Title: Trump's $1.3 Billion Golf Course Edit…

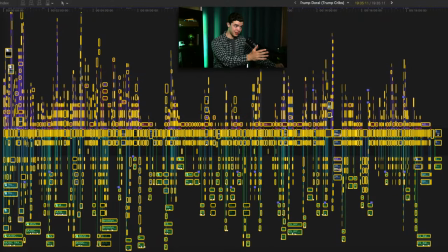This is probably the most time-consuming and complicated timeline I've worked on so far. 14 days of editing and I'm going to break down different sections. So with that being said, let's start.
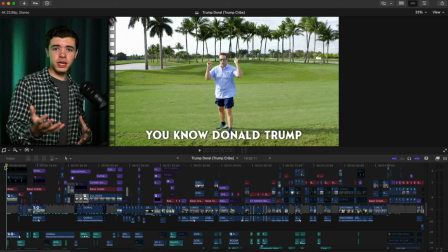So we're not going to be watching the whole video. If you do want to watch the whole video, I'm going to put it at the end of this or it's going to be linked in the description, but we're just going to break down different sections of the edit that I think you might be interested in how it was made.
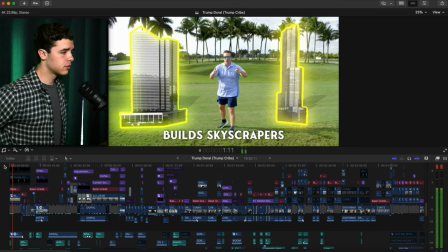All right.
You know, Donald Trump builds skyscrapers, but did you know that Donald Trump also built all this?
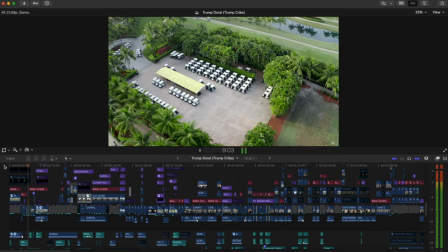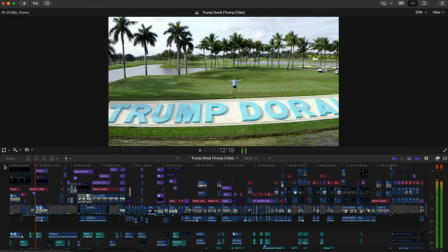Trump.
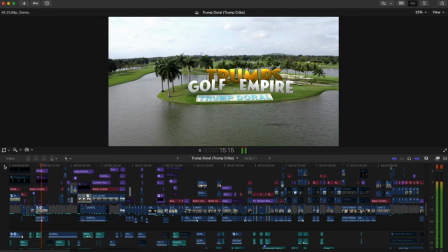Okay. So we got the first 20 seconds here jam packed with a bunch of energetic stuff.
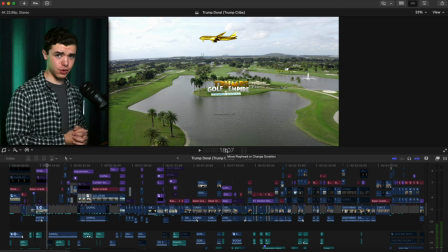Kind of just really hooking the viewer into watching the video and just showing the best parts of the property. And that's exactly how we did that. Now you can see a little golf ball here that's about to hit the camera.
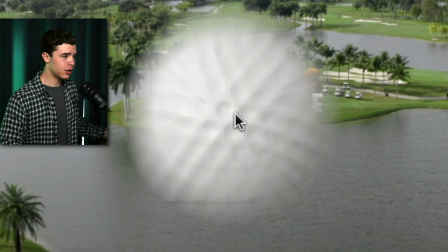If I go a few frames forward, anyway,
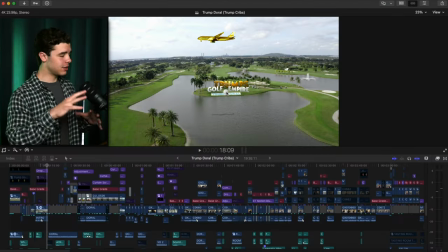we'll get to that in a second, but just to kind of go over what's going on here, because that was a lot.
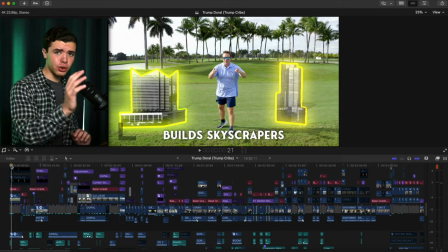Let's go back. so if you look closely right here if you go frame by frame right here you'll notice that there are little sections being built like it's piece by piece right and obviously you have the sound effects that went with it
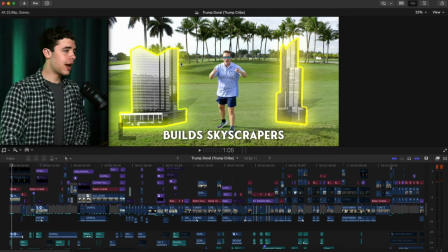but how I pretty much did this I had a draw mask and I
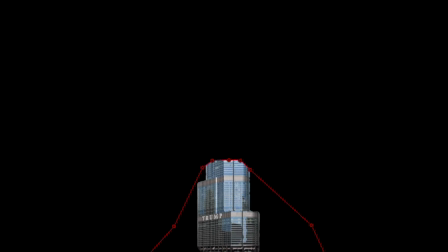masked around it and then frame by frame, I changed it to where it went up more and more pretty much.
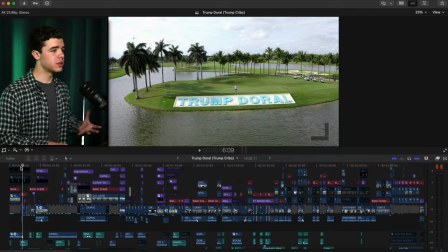And then you move forward here and I have some speed ramps, if you couldn't tell,
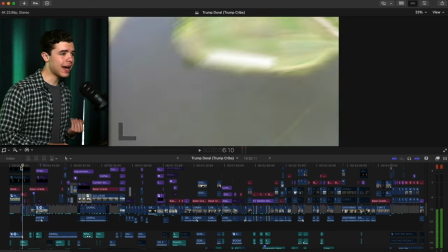going through and the camera is actually moving back here and halfway through because I added motion blur over it,
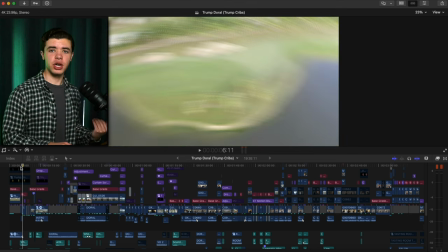I just cut to a different shot and so it flows nicely. It's not really too abrupt because the motion blur kind of covers the straight cut, right?
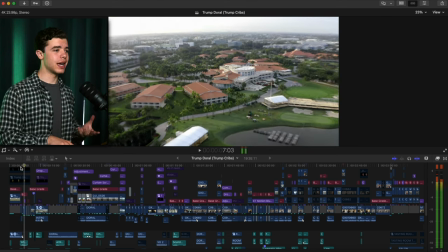And so that's how kind of move between sections and then add some different elements throughout.
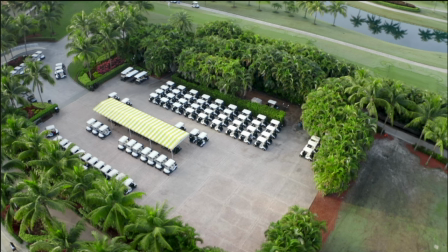And so this effect here, pretty much how you do this is you take whatever clip you're trying to speed ramp.
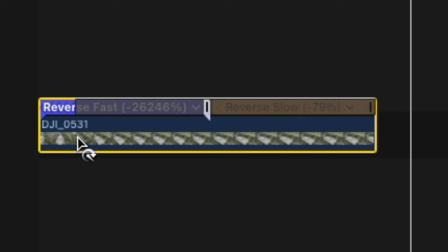And obviously you do the speed ramp that, that you want.
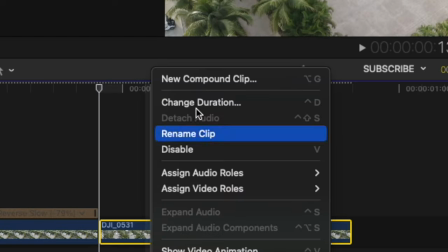And then once you're done with that, you put it into a compound clip and reverse it. that's pretty much it.
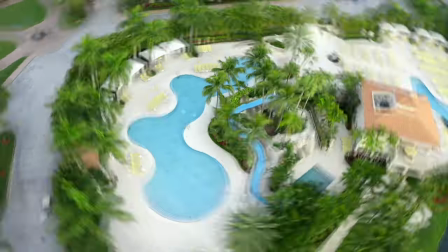And then you put it afterwards and that's how you get that boomerang type of thing, right?
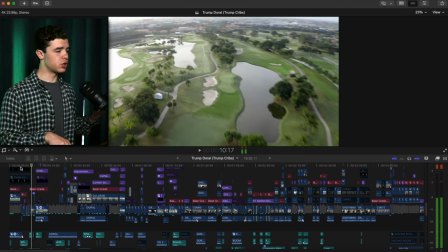And so I did that multiple times, just going through and then it finally goes through.
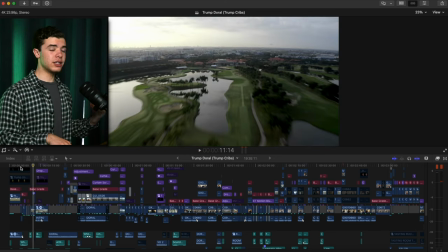Again, here, these are two separate clips, like completely separate clips. The drone didn't go all the way forward, but I cut to the other shot and added a motion blur over it that kind of blended the two shots together.
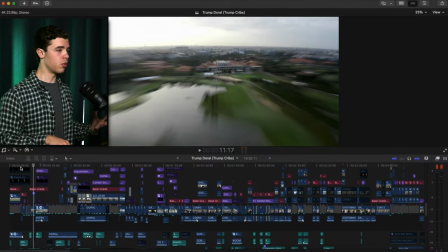If you look at it frame by frame, you can notice it a little bit more but so and now one of the most significant parts of it that's really noticeable when it comes to visual
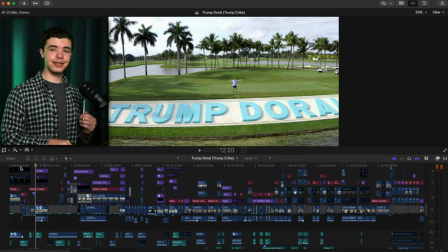effects and the editing done to it is the title and so as you can see here there's motion blur and I added a adjustment layer over it and pretty much shook with keyframes I I think I added
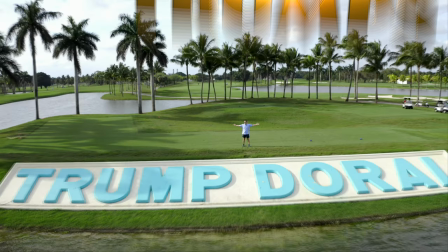the handheld effect and I brought it up more whenever the title hit the ground and then slowly brought it back down.
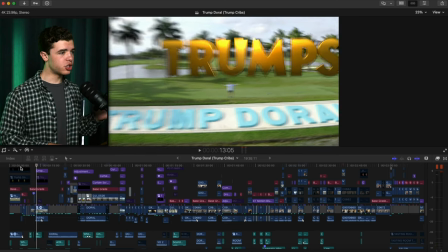So you can see it right here a little bit more. So it's shaking. Of course, there's motion blur over all of this.
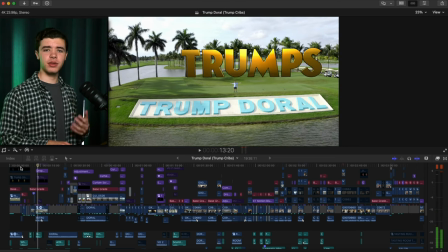And then it goes back, right? Same thing, same process with everything else.
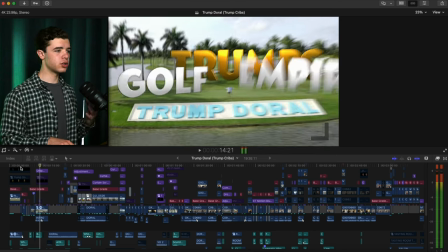Kind of just goes, shakes forward, goes back.
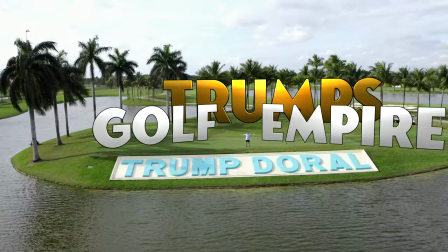Of course,
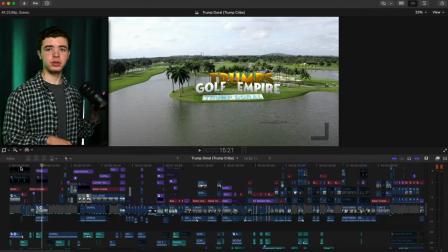the titles are 3D tracked to the space using mTracker3D. if you wanted to know the plug-in that I used for it and that's what I used and you'll notice there's a little it
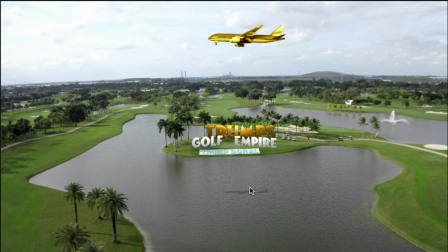moves back with the beat right there's a little shadow here with the with the plane going across
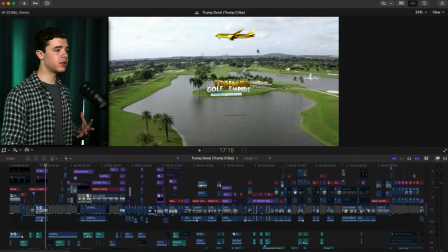you know obviously all of this stuff has sound design to it
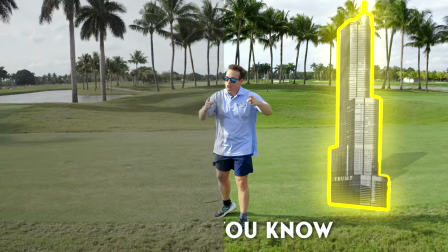here's some before and afters kind of just looking through everything without the effects
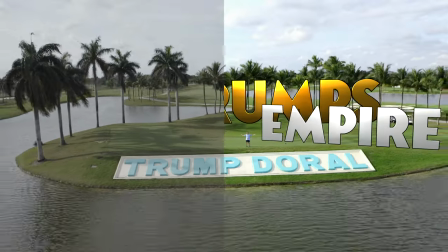and color grading and all that kind of fancy stuff I guess not really fancy.
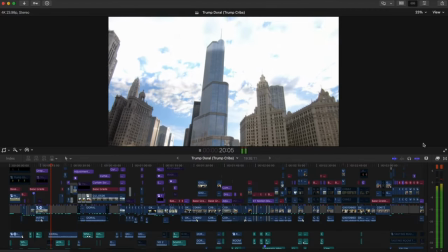It's necessary, but moving forward.
Skyscrapers may carve the skylines of American cities, but Trump's biggest property is horizontal, not vertical.
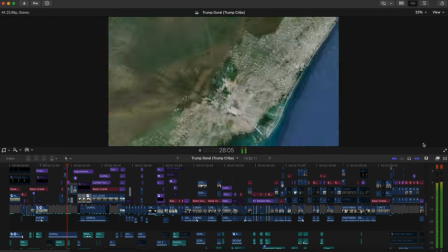Welcome to Trump Doral, right square in the heart of Miami, Florida. The scale of this property is massive.
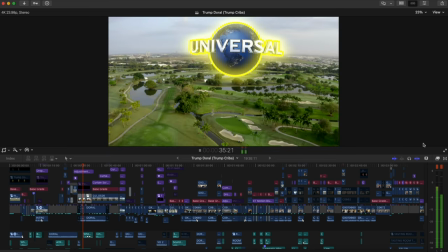It's really hard to comprehend. It's huge. It's larger than Universal Studios, both Disneyland and the Magic Kingdom combined.
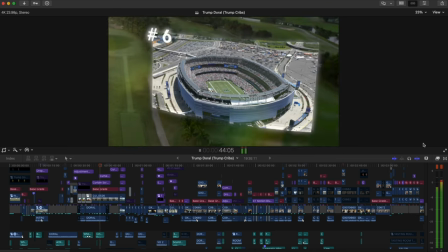The Taj Mahal, Buckingham Palace, 44 White Houses, 10 MetLife stadiums, that's the biggest stadium in America, and the entire country of Monaco.
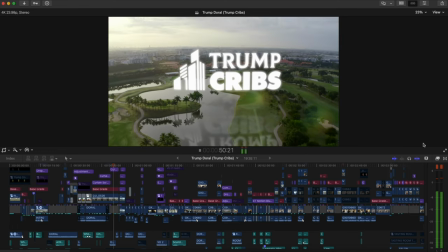Today on Trump's Cribs, we're going to live like Trump at Trump Doral.
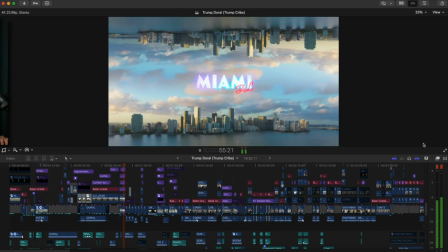Okay, when I tell you that that was such a hassle to render and export,
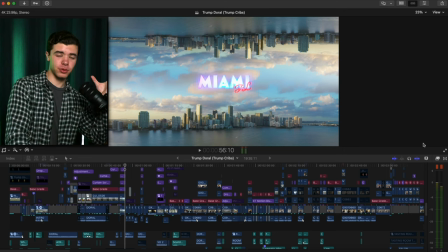it doesn't seem like it's mainly the motion blur that's added on top of all those assets, right? that makes it take so long that I was trying to figure out different ways to just make it go smoother. And I have a Mac studio, right? Like 128 gigs of Ram, all that stuff.
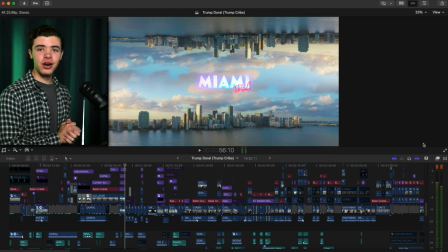It's just processing that right there for some reason took so long.
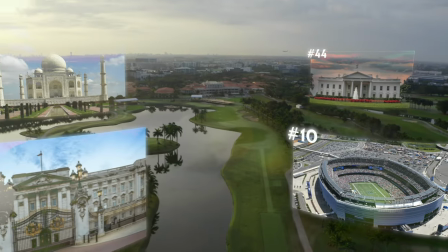I mean, I had multiple things, 3D track to the space,
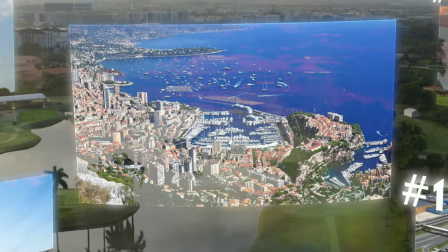plus the zoom in and zoom out and motion blur on top of all of that. If I didn't have a Mac Studio, I can guarantee that my, if I use my laptop, probably would have exploded.
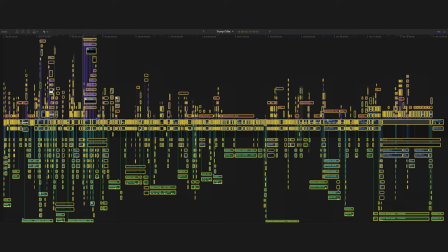I did the last Trump Cribs with my laptop and yeah, that was not fun.
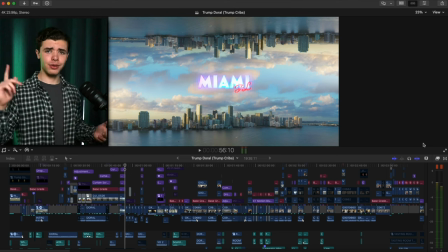I explained that in the other, you can go check out that editing breakdown that I did a while ago.
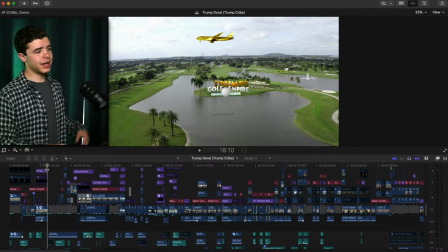explain all that but like I said here there's a golf ball
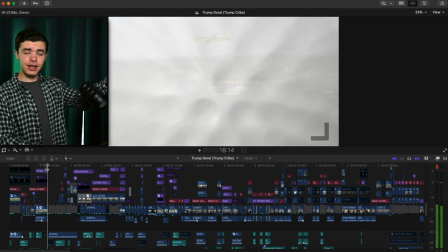that hits the camera and there was a swing behind it like you know hits the golf ball yeah yeah yeah all that
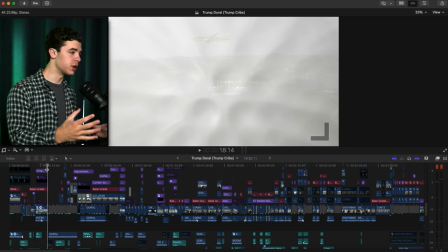sound effects anything that you see on the screen pretty much all have sound effects to it and you can hear it in the video as well but it hits the screen which
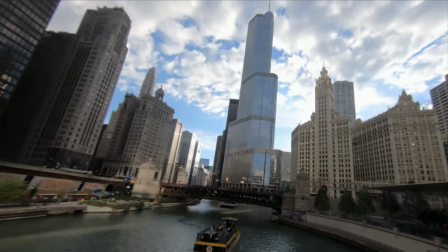transitions into the next portion that has a shake like like it hit the camera not I just I just said hit the screen hit the camera I guess your screen if you're looking out it's getting too confusing let's just say camera all right
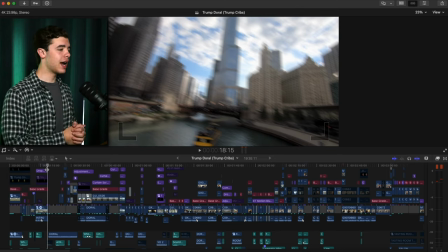it hits the drone with that I added a hit uh with the camera shake
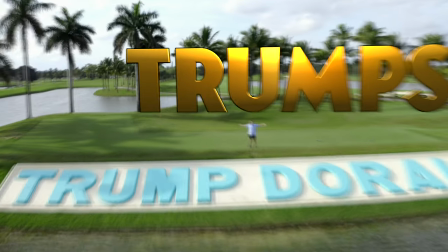kind of like what I did with the titles hitting the ground earlier that zooms in and
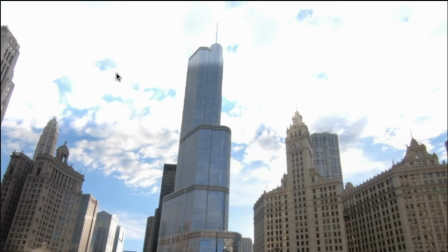highlights the skyline whenever he mentions it.
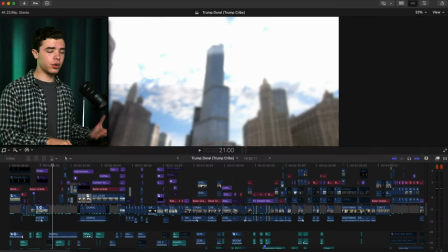Then I added a blur transition.
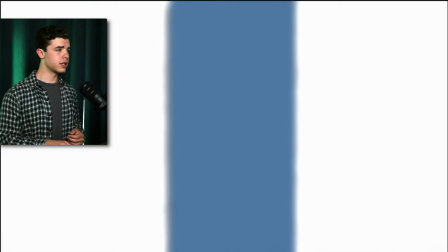Now the idea behind this that I had whenever it goes to this was obviously this is representing the building
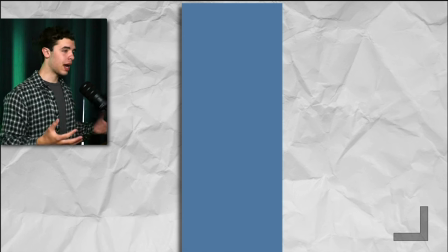itself and you can see I have a paper background here and I didn't just do that to kind of just add stuff,
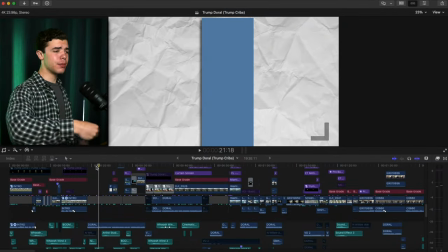right? I did that because I wanted to resemble a 2D type of aspect to the building and then you'll see here
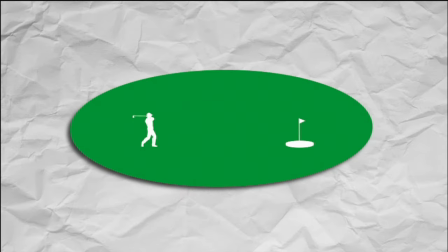whenever he mentions the golf course horizontal, obviously it turns as he says that.